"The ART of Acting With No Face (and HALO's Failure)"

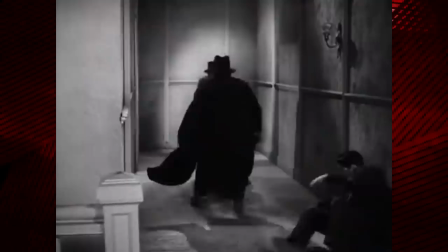from the Shadow to Zorro to Batman to the Invisible Man.
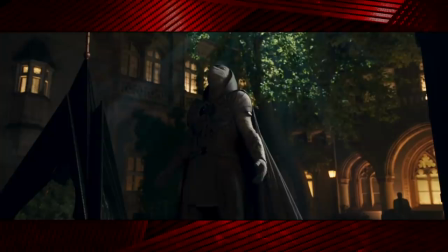For as long as there have been mysterious masked characters in mainstream film and television,
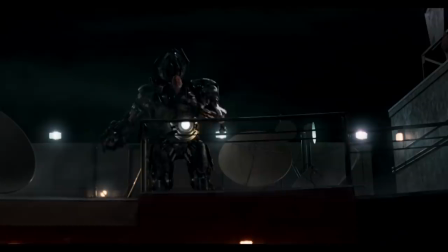there have been actors portraying them taking that mask off because it's better for their career if they're more recognizable in roles,
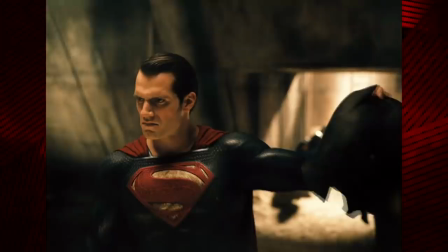and it's easier for an audience to emotionally connect with a character with an identifiable human face.
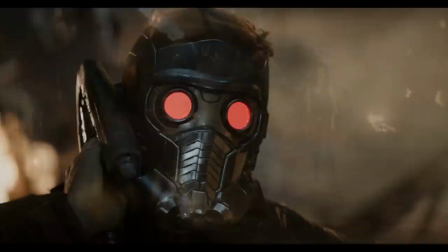Especially in the case of sci-fi, fantasy, and superhero characters.
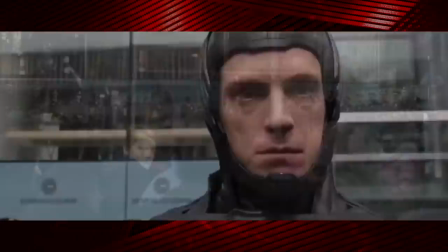The eyes are the window to the soul, as they say, and it's no easy feat to perform with your eyes hidden and have that soul still on display.
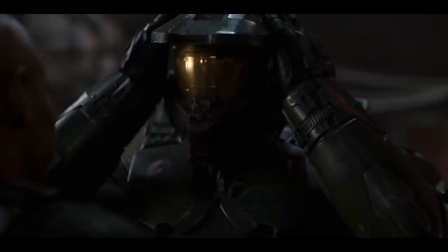But I think after a long history of shafting characters in fiction with hidden features in favor of actor, vanity, or audience comprehension,
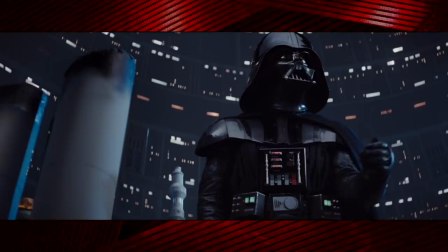I think we've come to the point where we can and need to accept that actors who can pull off a character in a mask are doing a better and far more
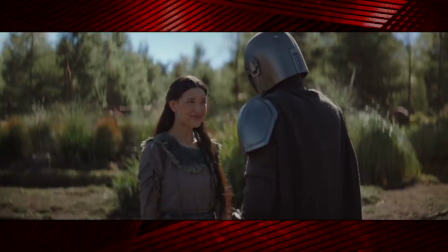complex job than those who can't.
I can't feel the air. Sucks to be you.
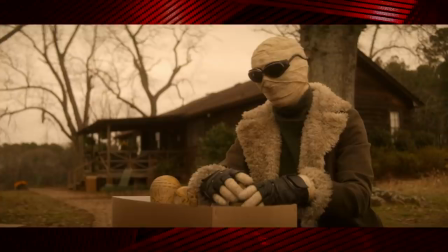Because they're taking a bold extra step to improve the story or their character.
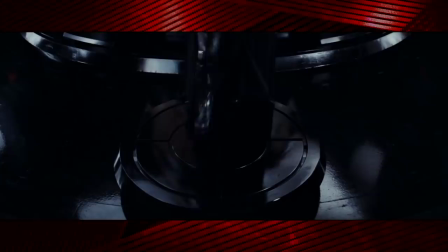Wearing a mask when it suits the story can build strong characters and inform really interesting and unique performances from actors. Looking back at those who succeeded, and those who were too afraid to try, there's an undeniable art to acting with no face.
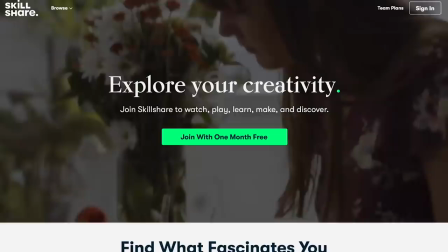Special thanks to Skillshare for sponsoring this video. Skillshare is an online learning community with thousands of inspiring and creative classes for anyone who loves learning.
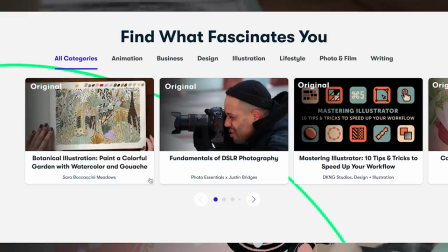Invest yourself and your personal growth.
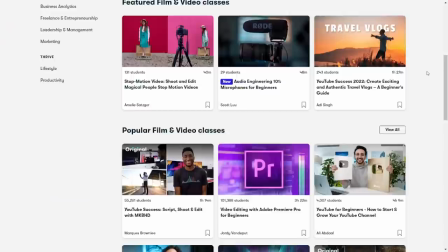Skillshare's classes are for creative and curious people on topics including illustration, design, photography, video, freelancing, and more.
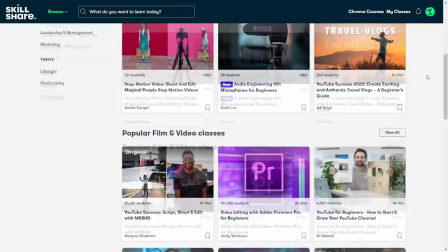These classes include a combination of video lessons and class projects. Have a specific skill you're trying to learn?
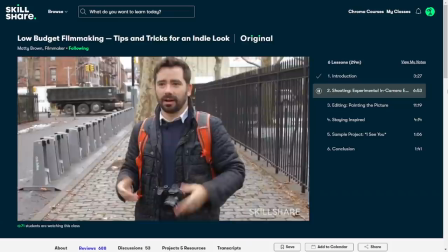Skillshare is the perfect place to start.
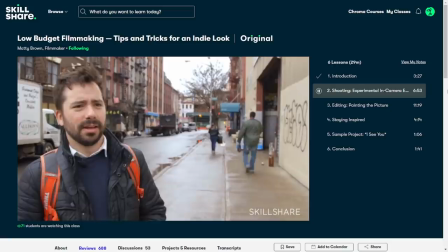I was interested in their film classes by teacher Maddie Brown and had a blast watching him explain tips for creating visually appealing short indie films.
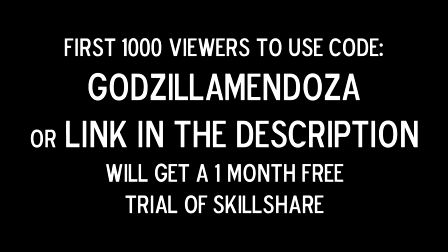The first 1,000 of my viewers to sign up using my special code, GodzillaMendoza, or my link in the description will get a 1-month free trial of Skillshare so you can start exploring your creativity today. Now back to the video.
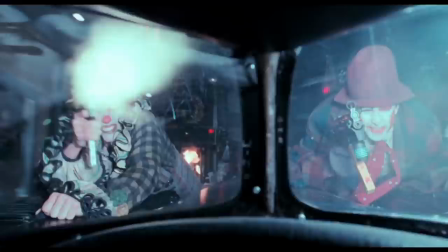The mask problem is not an especially new one, and with the rise of mainstream cinema based on superhero comics,
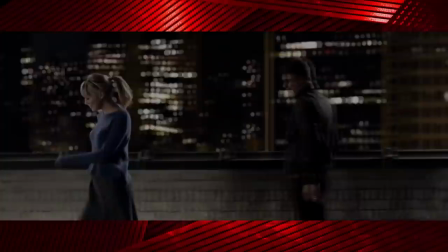we've gotten a whole slew of characters with secret identities running around on screen telling their identity to just about anyone who will listen.
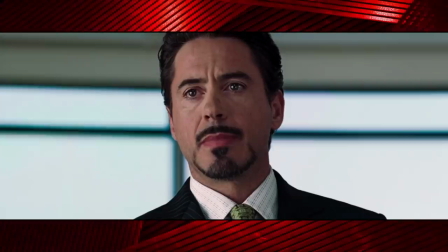And as time has gone on, these movies have put less and less emphasis on secret identities to the point that barely any characters have them anymore besides the obvious ones.
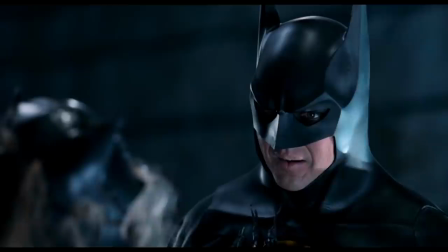Look at me, I'm an anonymous superhero that needs to protect his identity. Right until it would be a big emotional moment.
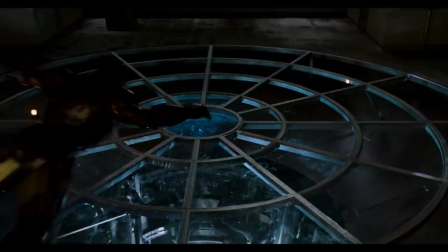Then you gotta see my face and all the emotions I'm having. And my Batman eye makeup will disappear between shots because I don't want to look silly.
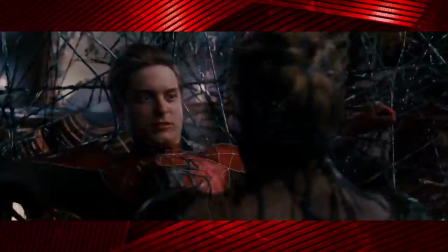Oh no! The villain has forcibly removed the hero's face covering for their final encounter for maximum dramatic effect!
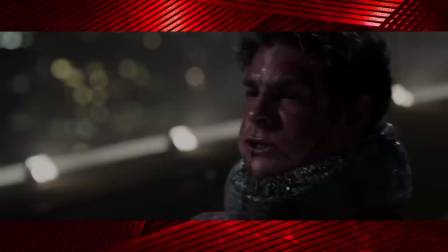The Spider-Man films are especially guilty of that one. Keep your mask on!
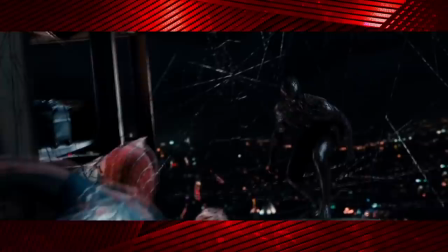Keep your mask on! Keep your mask on! Keep your mask on!
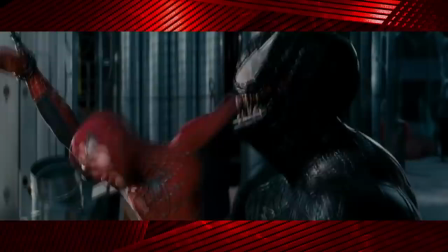Even with their villains shedding their symbiotic or helmeted visages as quickly or as often as they can to give an actor more screen time than the costume.
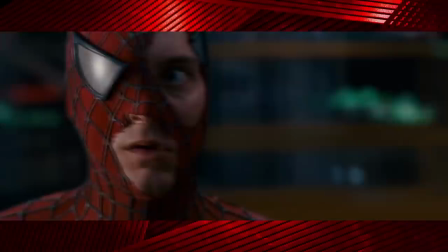Tobey's Spider-Man twice over made the concession to heavily damage his mask to expose more facial features so you can see what he was feeling,
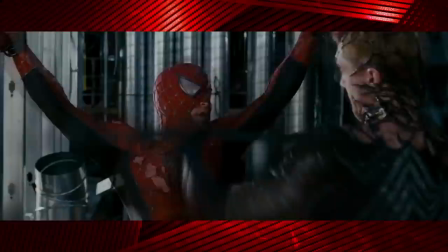which is at least reminiscent of all the times we got a teeth-gritting battle-damaged Spidey with the bottom half of his mask torn in the comics.
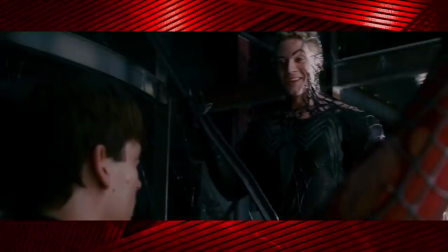But not once did this thing stay on or intact for the climax of a film.
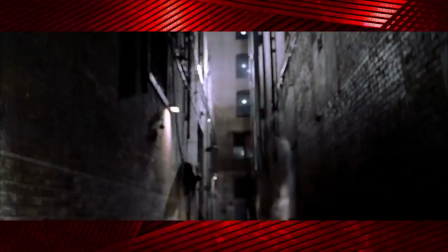Maybe in this particular case it isn't so much actor vanity as it is the director thinking it's just more dramatic, but the point still stands that the mask gets tossed aside.
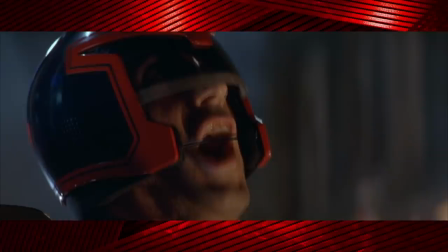One of the worst offenders of simply ditching a mask entirely for actor recognizability is Judge Dredd.
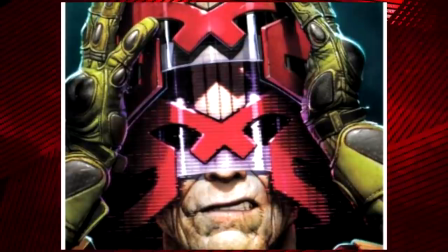You know, Judge Dredd.
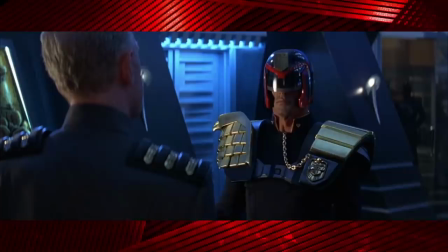The character conceals his face as part of his government-mandated uniform as a symbol of his loss of humanity and individualism as he devoted his entire life and being to his career as a judge.
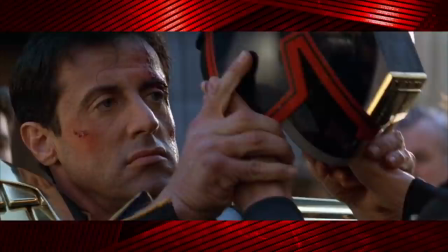Good ol' Sly Stallone wears it in the opening of the movie, gets kicked off the force, and never wears it again.